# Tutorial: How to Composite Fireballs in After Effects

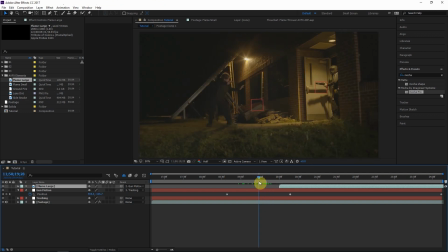[4:18]
So right when that light comes on is when we want to begin the flamethrower element. So maybe right here.
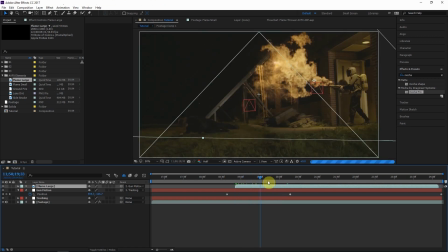[4:29]
And first off, we want to speed this stock footage up because it's too slow.
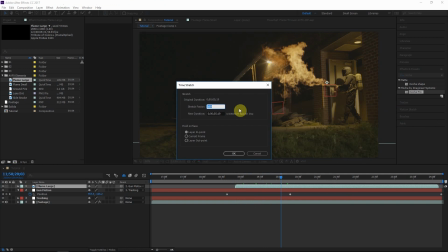[4:34]
So we'll do time stretch, and we'll do about 50, so it does twice as fast.
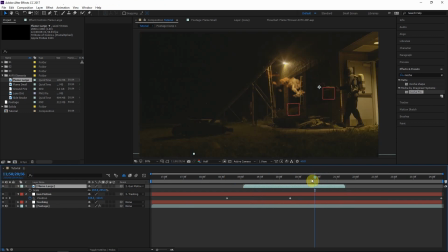[4:42]
And we'll see if this flame element dies out at the right time. So yeah, right when that light goes away. Okay, so off the bat we have a little problem here. There's this leftover flame, and we don't need that. So let's go ahead and right click,
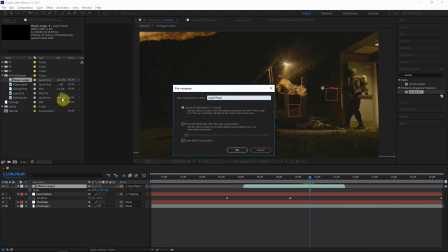[4:57]
pre-compose, leave all attributes, and nothing's really going to change except we can go in here and make some adjustments to the stock footage.
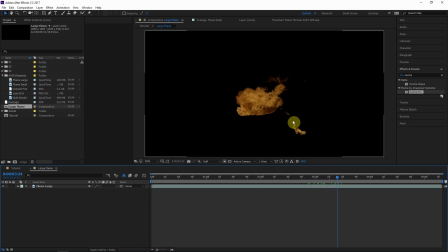[5:04]
So what I want to do is get rid of this little last bit of fire here.
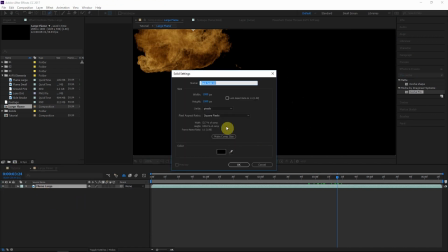[5:08]
So I'll create actually a black solid, call this, and I'll apply a mask to this layer,
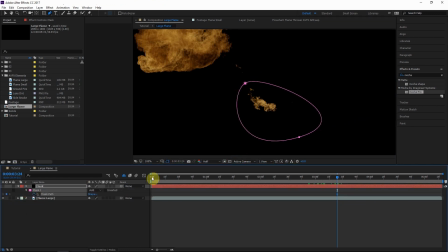[5:21]
and I'll kind of animate it such that it follows the motion correctly. Okay, that looks great. Let's go ahead and turn it on.
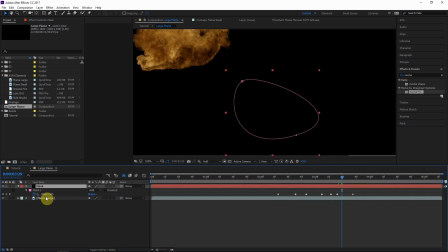[5:40]
And the reason why I did a black solid rather than just applying a mask to this footage layer is because
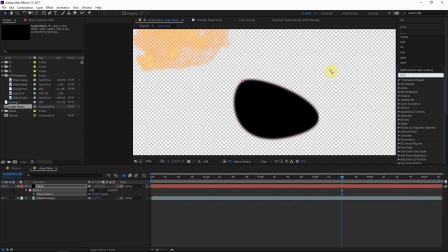[5:48]
I like to add a little turbulence to the edge. So we'll add an effect called turbulent displace and apply this to that black solid, and turn the complexity up mostly, and turn the size down. Okay.
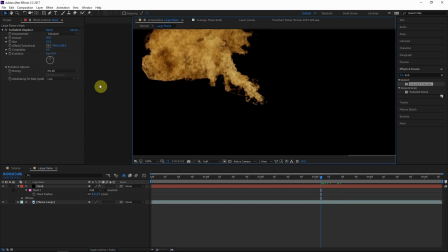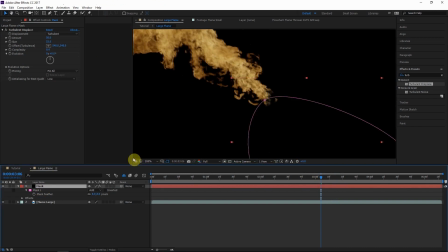[6:13]
So that should really help the edge blend naturally with the fire.
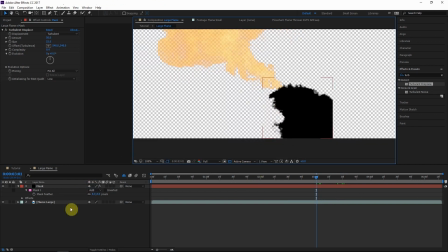[6:17]
Okay, and if you don't want that black splotch left there, which you probably don't, we'll go to the mode and hit Silhouette Alpha.
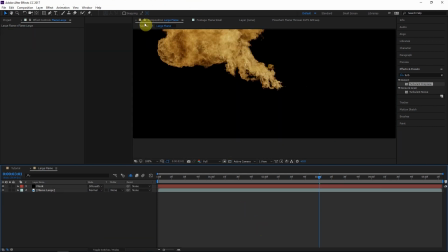[6:26]
Okay, so let's go back to our main comp.
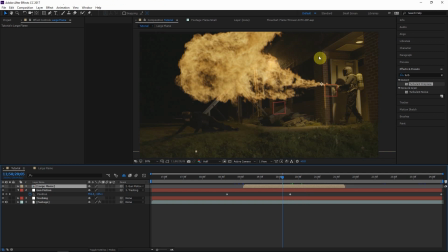[6:31]
And everything's looking pretty good so far, but what we're going to do is blend with this another smaller flamethrower element, and that's going to help kind of the beginning part look better here, and make the flame look a little fuller.
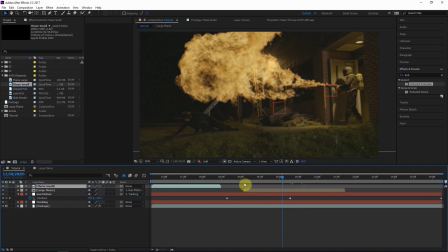[6:44]
So we'll grab this small flamethrower element, and the main thing is position it correctly in time.
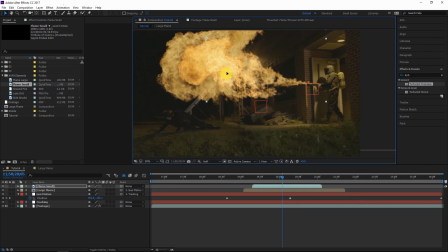[6:51]
So I'll right click, transform, flip horizontal like that, and position the anchor point, grab the pan behind tool.
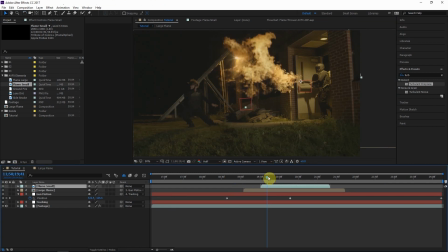[7:02]
Okay, so what I'll do now is make it kind of come in right when the fire kind of explodes out. So it'll kind of be as though this small flame is kind of causing this explosion to happen here. So we'll turn on that small flame and position it correctly in space and times.
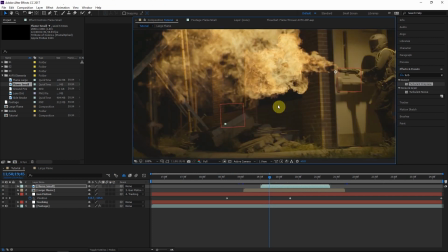[7:19]
And also what I'd like to do is, since we had to scale up this large flame, the small fire looks much better quality.
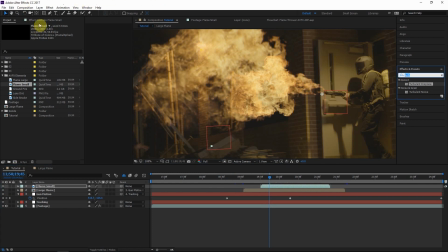[7:27]
So this shouldn't be an issue if you're using the 4K footage, but what we'll do is add a Gaussian blur to this small element. So maybe for the blurriness we'll do about 3.
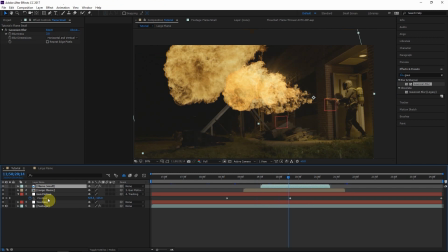[7:41]
Okay, so we're going to go over a few techniques that really help two fire elements like this blend together. I think this is really cool. Check this out. Let's go to the small flamethrower element. We'll put it below the large flame, and for the track matte of the small flame we'll do alpha inverted.
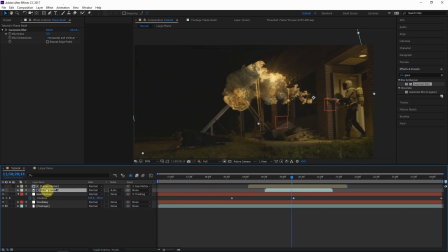[7:58]
So the small flame will not exist where the large flame is.
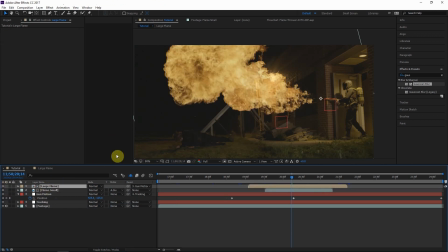[8:01]
Let's go ahead and turn the large flame back on, and you can see here it kind of blends much better than before. I think that looks pretty sweet. So now we're going to pre-compose these two elements together, but I'd like to make a duplicate of the tracking so we'll have a copy of it if we ever need it.
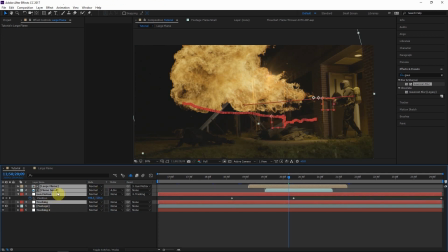[8:20]
So let's go ahead and pre-compose these 4 elements along with the tracking so it still has that motion.